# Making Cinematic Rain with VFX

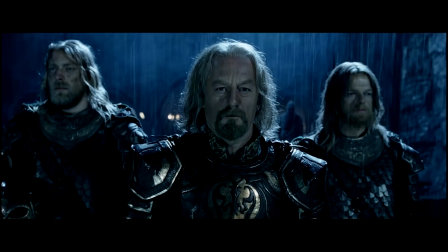Rain is one of the most cinematic elements for a scene.
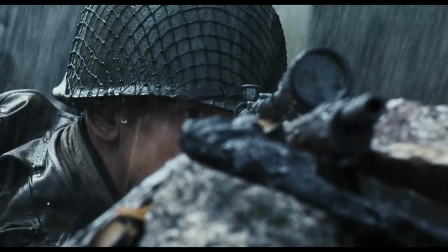Like snow or fog, rain adds complexity to the shot that gives it more depth and interest.
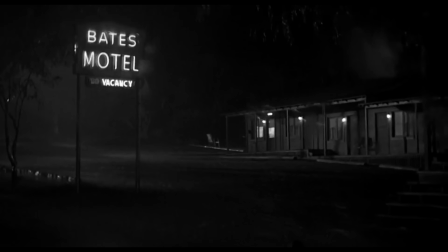And it just looks so damn cool on screen, which is why Hollywood has been using it since the early days to great effect.
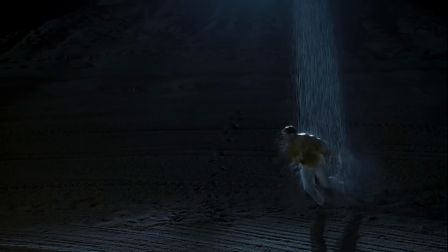But they are always using practical rain created by rain machines on the day.
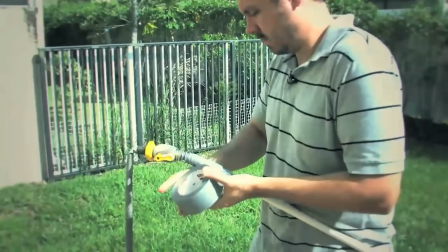You slap a little backlight on that and you're golden. We've shown how to make a DIY rain wand in the first year of Film Riot,
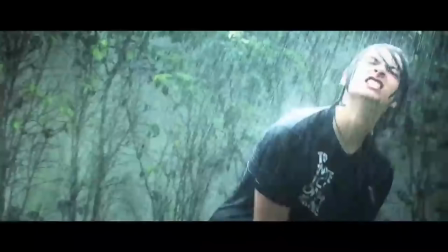back when I was shooting on a home video camera, but that sort of thing still works great. But the problem is the difficulty in adding an element like rain into a no-budget shoot. It needs more crew members, space, and the extra time to make it work. And with a wide shot like the one we wanted, things get far more complicated. So the solution we turned to was digital rain, taking a completely dry shot like this and turning it into this.
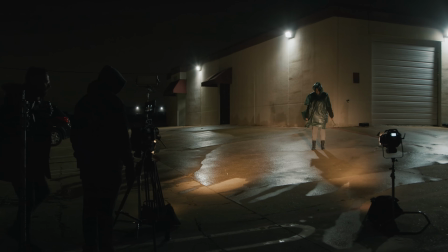To shoot this, we are just outside of our office with a handful of lights and a hose.
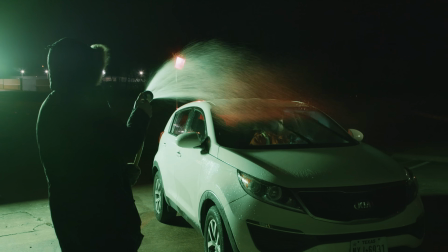Now the hose wasn't used on the big shots, but it was used on these shots of Josh so that the wipers had something to interact with on the windshield,
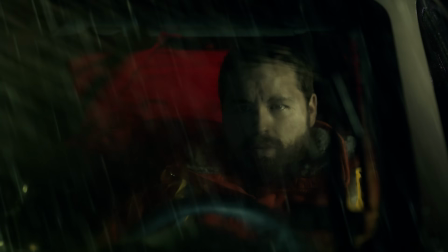and we could get that interaction with the window and the reflection that you see on his face inside.
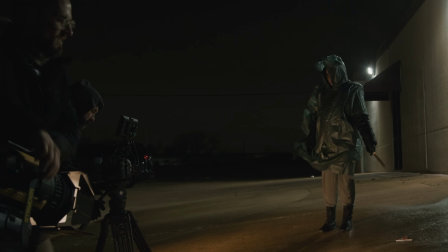The problem we ran into was we ended up shooting on a night that was incredibly windy, so where the water ended up going shifted constantly throughout the shots.
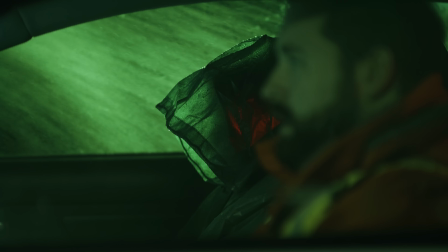Sometimes it made it look like we were in the middle of a typhoon, so we'd have to wait for a lull and then roll.
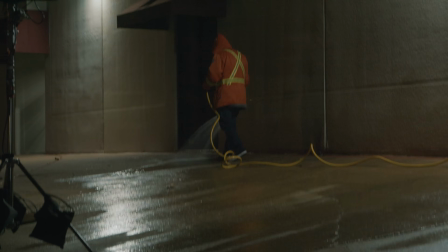Most importantly, we used the hose to wet down the ground. If the ground had been dry for this wide shot, the whole shot wouldn't have worked.
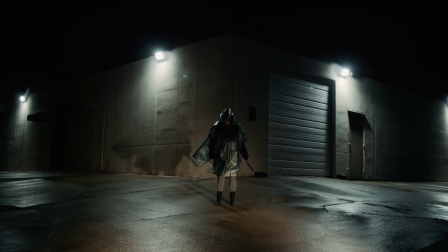Plus, when it's wet down, we're getting these nice reflections as well, so it adds to the shot in more ways than one.
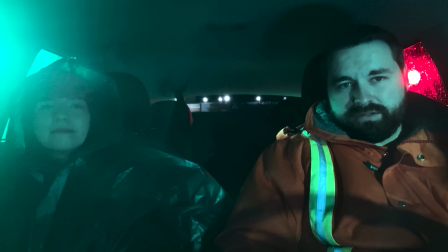I look like a Boston construction worker. I just look like a trash bag.
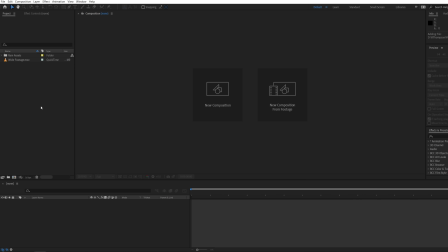But with our coverage locked, we'll move into After Effects. For the digital assets that we're using, we are using these practical stock rain assets from Action VFX.
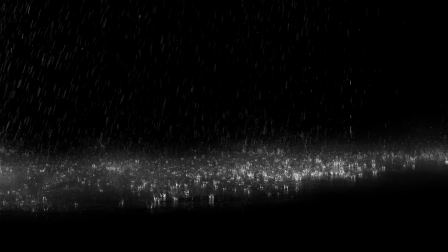Even though we aren't using rain in camera, these assets were shot practically, and that helps a ton to stay away from that digital look.
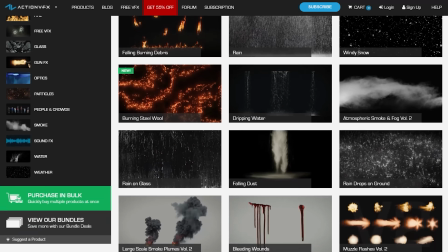Action VFX has all kinds of great assets, so definitely check them out in the notes below.
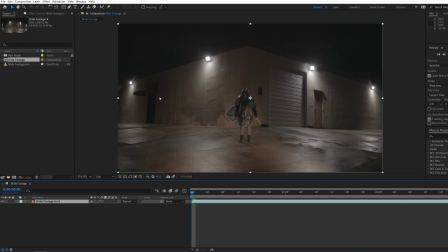But first, we're going to create a new comp with the footage, and depending on the layout of your scene, you're going to want to roto any foreground elements as their own layers so we can place things behind them later.
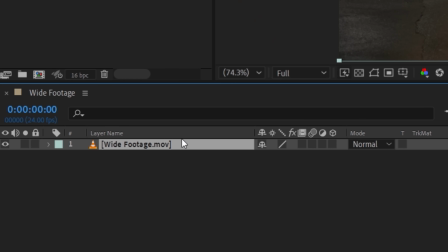With our shot, we only have Emily, so we're going to duplicate the footage to use as a rotoed layer for her.
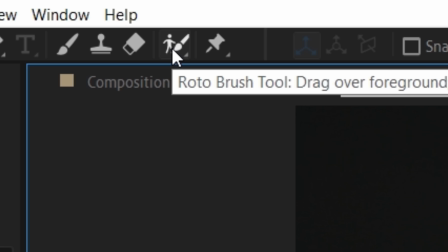Double click and use the roto brush tool, draw inside your actor to select them.
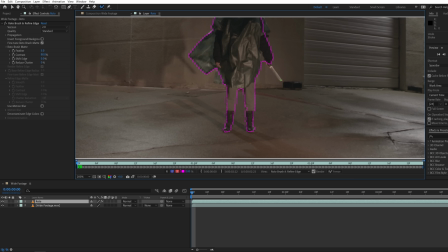Holding the Alt key will allow you to erase sections that you don't want. Once she's all selected, we increase the feather slightly, then press play.
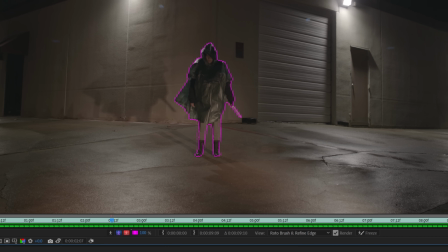Now roto brush will go through and roto each frame for you. And once it's complete, we can play through the results.
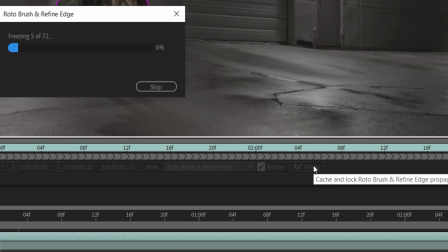And since we don't need any changes here, we're going to freeze to lock the effect in. Now back in the comp, we could start adding rain.
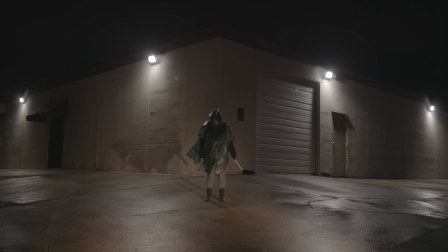So we're going to take a look at the shot and think about what areas the rain would actually be interacting with inside our scene.
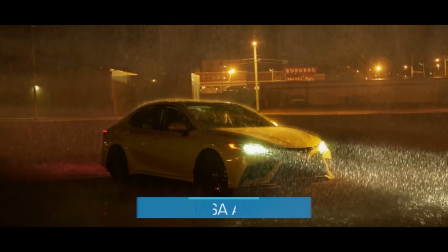More complex scenes could have a lot of objects needing rain to be hitting it and interacting.
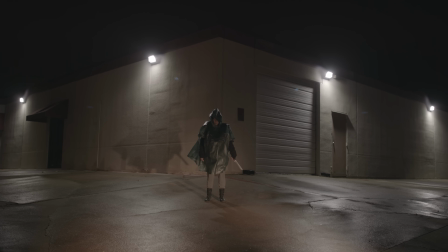With our shot, it's just the ground, so it'll be a little bit easier. Another element we're thinking about is the sky. And we do see the sky in this shot, but since we opted for more of a mysterious look in the end, we decided to leave the sky completely black.
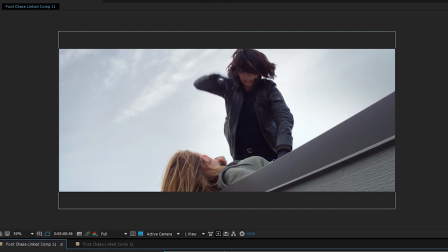But in most cases, I would want to add a little something up there to build more depth and detail into the shot, like we've shown on the show plenty of times.
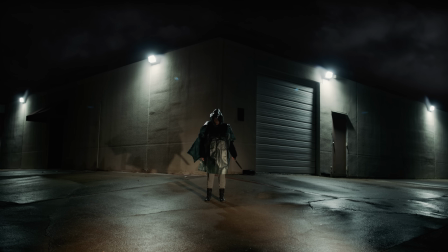And as an example, here it is with and then without. It really makes a massive difference.
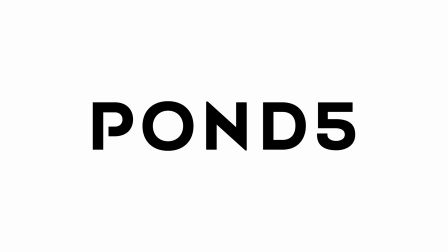And we got the sky image from Pond5, who is also today's sponsor. Pond5's mission is to create world-class storytellers,
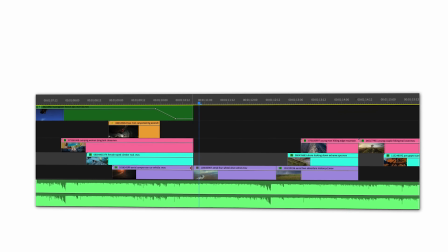and they do that by supplying the world's largest footage collection with over 30 million clips, all made by artists for artists.
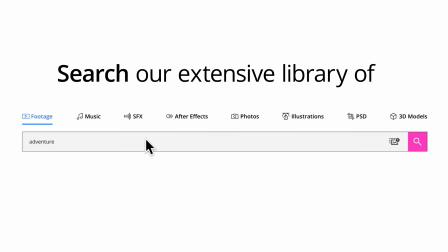And this is premium quality stock media, not just videos, but also photos,
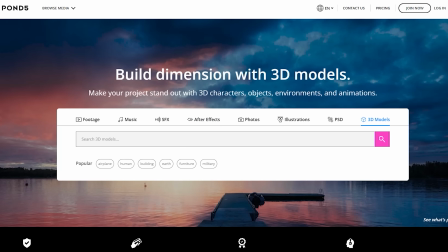After Effects templates, 3D models, and something we also use today, their sound effects.
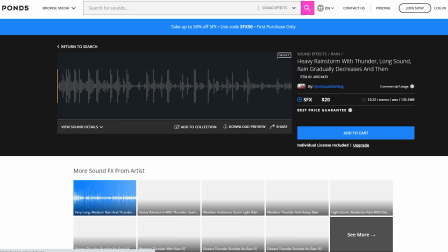Here we searched for some rain sounds and just grabbed what we needed, just paying per item. And that's another thing that I love from them. You get a lot of flexibility in payment.
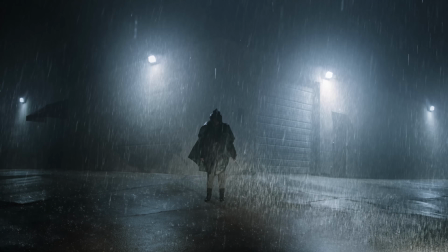You can pay per item, which I've done a ton for this episode and a lot of my other short films like Portal Combat and our Action Month.
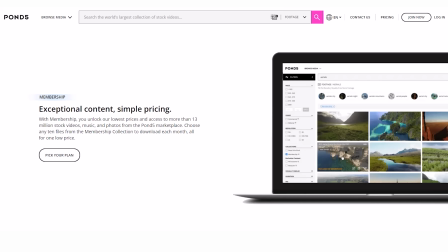But you can also save some money using credit packs or choose a membership. They have amazing tools as well, like their visual search.